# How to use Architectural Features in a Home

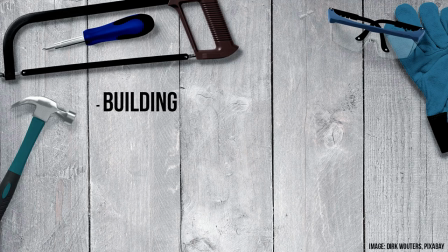Some of these ideas will be for those of you who are building or planning a major remodel.
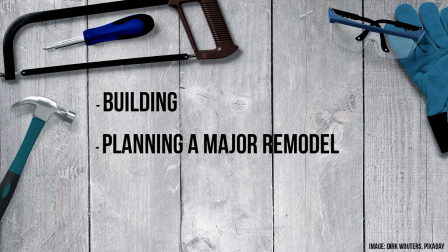However, many of the ideas will be for those of you who want to work within the space you already have, and you'll see both.
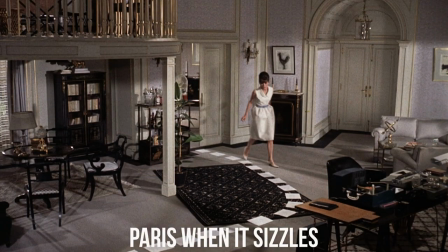Let's start with the apartment from Paris When It Sizzles.
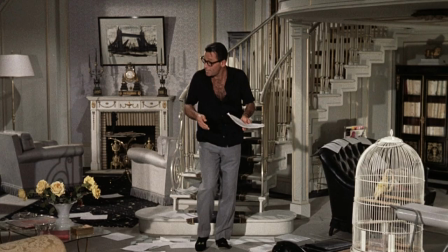Almost all of the story takes place within the confines of this main room, which looks to be about 20 feet by 30 feet.
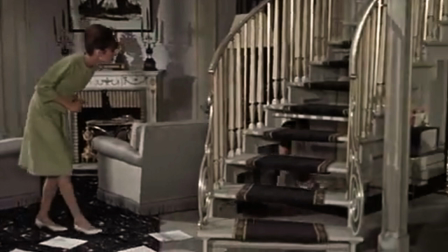It's partially divided by the staircase. Notice that they chose not to have a closed-off staircase.
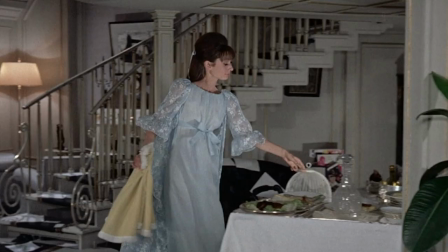You can actually even walk under this one. And it's so beautiful. It's like a sculpture or a work of art in the middle of the room.
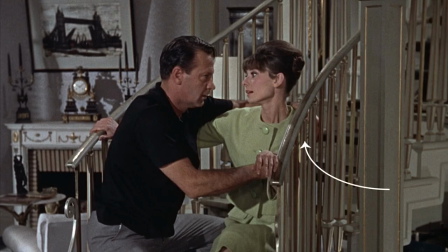The railing is thin and elegant with fine appointed details.
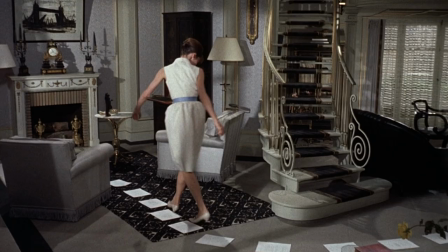It sets the tone of the room as well as separating and defining different living areas within the room.
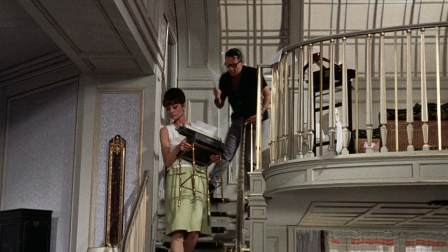A staircase is an architectural element that can be used for more than just getting from one floor to the next.
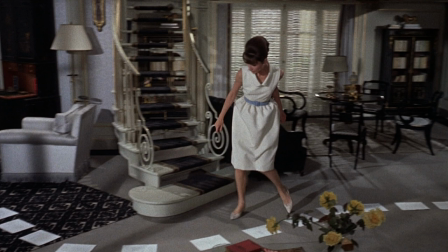It can add character and help define different spaces.
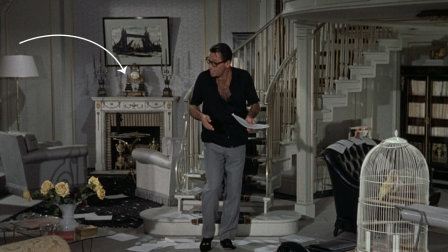Notice how its placement creates the small sitting area with the fireplace, and also on the other side,
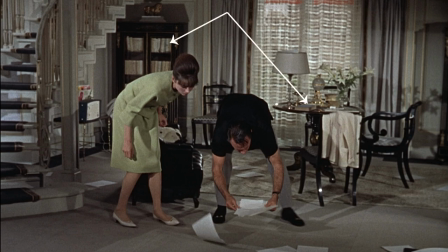the multi-purpose area with a table and bookshelves that's used for dining, work, and leisure throughout the film.
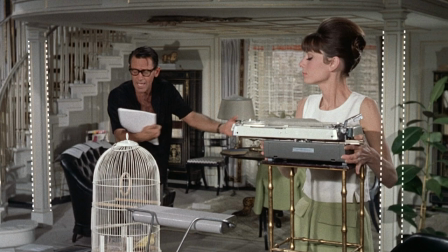Further defining that space are the columns that hold up the loft above. Notice you don't always have to have tall ceilings to create a dramatic space.
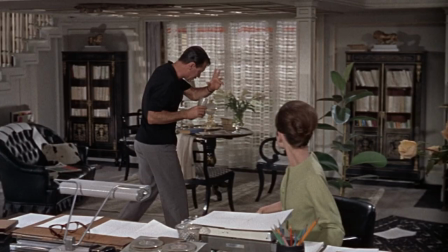This ceiling looks to be only about 7 feet tall, and yet it has it all. It has character, it's unique, it's dramatic, cozy, and elegant, all in one.
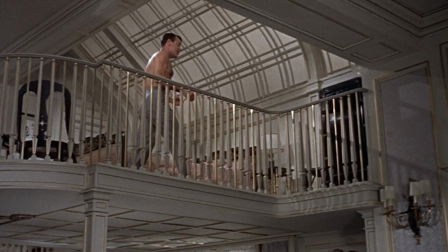As for drama, get a load of this.
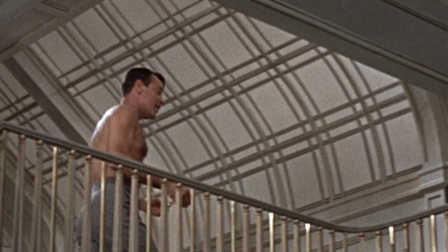Look at those huge curved windows that become a skylight, with all of the lines from the mullions crossing each other, forming almost a plaid pattern.
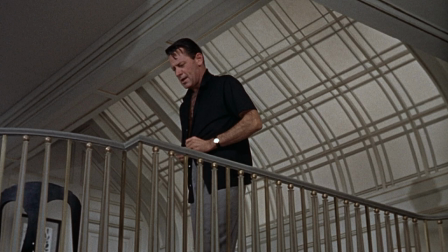Amazing. The room could have had just that and it would be incredible, but there is so much more going on.
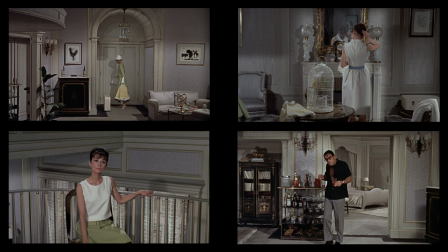Notice all of the detailed moldings everywhere, and look at the gridded ceiling underneath the loft.
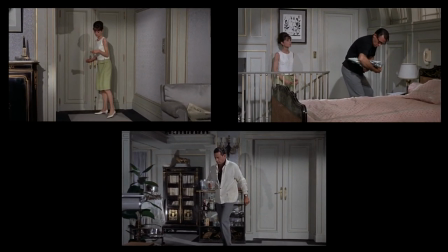Wonderful. Another architectural element that sets this home apart is the detail given to the doors.
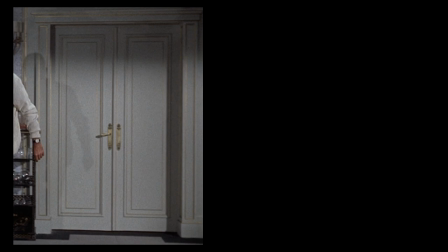Like the rest of the apartment, they are trimmed out with thin lines of gold leafing.
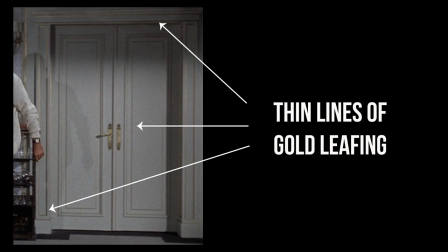They brought French provincial details all the way to the doors, the baseboards, and the trim work.
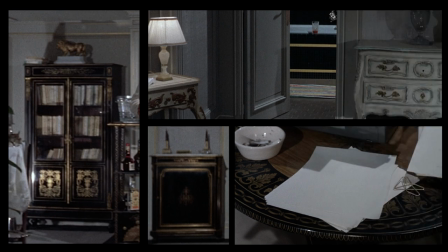It's not just in the furniture. And notice the arch over the doorway.
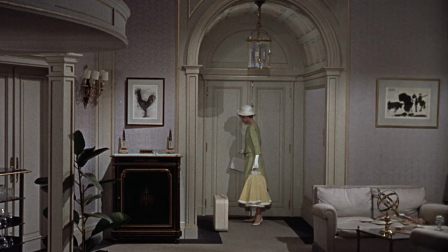It's pulled out about 5 feet, creating a little foyer as you walk in. That adds drama, character, and interest to the home rather than just walking directly into the room.
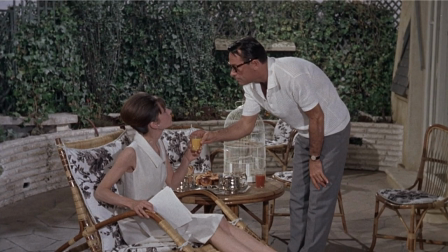And the last thing we'll look at here is the entrance to the patio. Notice there's a step up from the living area before you enter the patio.
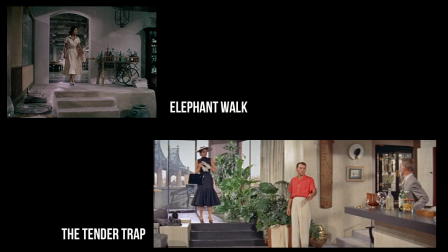That's a common trait in the cinema, adding different levels to a space, because it's another way of layering a room and defining spaces.
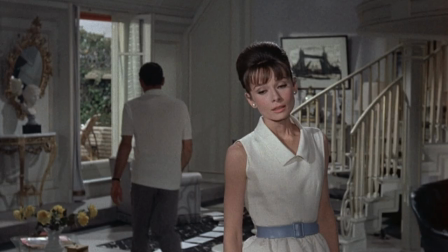The windows are nearly floor to ceiling, and you actually enter the patio through the open windows,
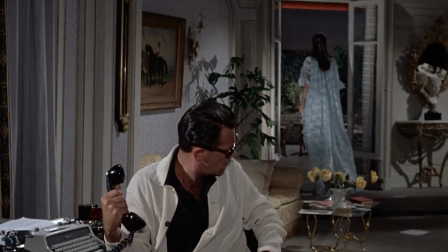which is a little quirky, I know, but it's of the time and place. Old apartments in Paris.
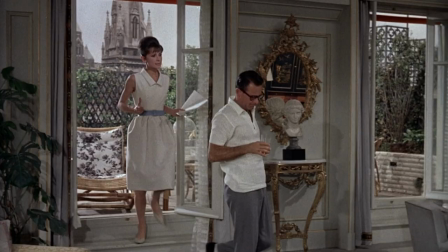We probably wouldn't want that in our homes, but the takeaway for us is still there,
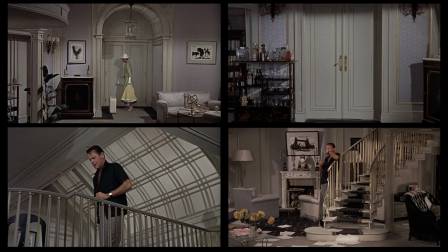which is think outside the box when it comes to architectural elements in your home.
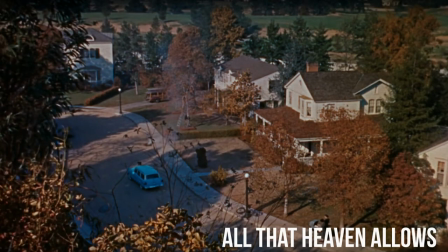Moving on now to a home from the movie All That Heaven Allows.
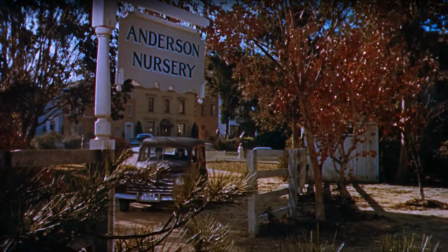There's a nursery in the film with an apartment above, a very small apartment,
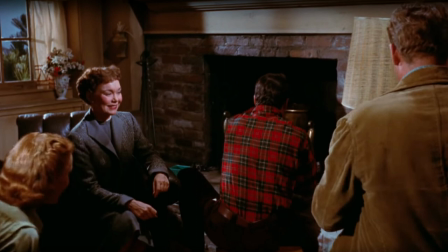but because of several architectural features, being small doesn't lessen its impact at all.
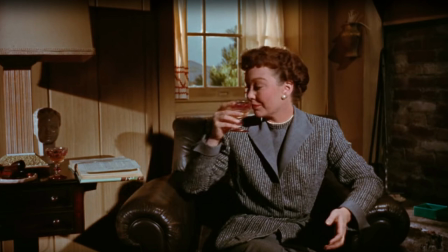We see Jane Wyman's character Carrie reading a book when she first enters the apartment,
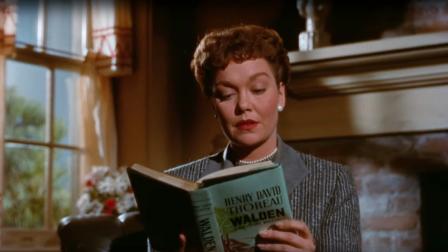Henry David Thoreau's Walden, which characterizes the philosophy the owners live by, but also describes the flavor of the apartment.
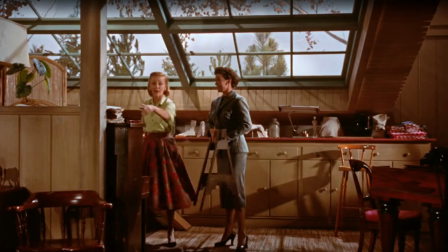Simplicity with an appreciation for nature. The huge skylight in the kitchen brings the outside in, nature inside.
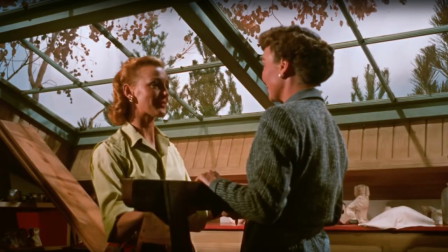The kitchen is small, but that not only brings in a lot of light, but helps give the apartment its distinct personality.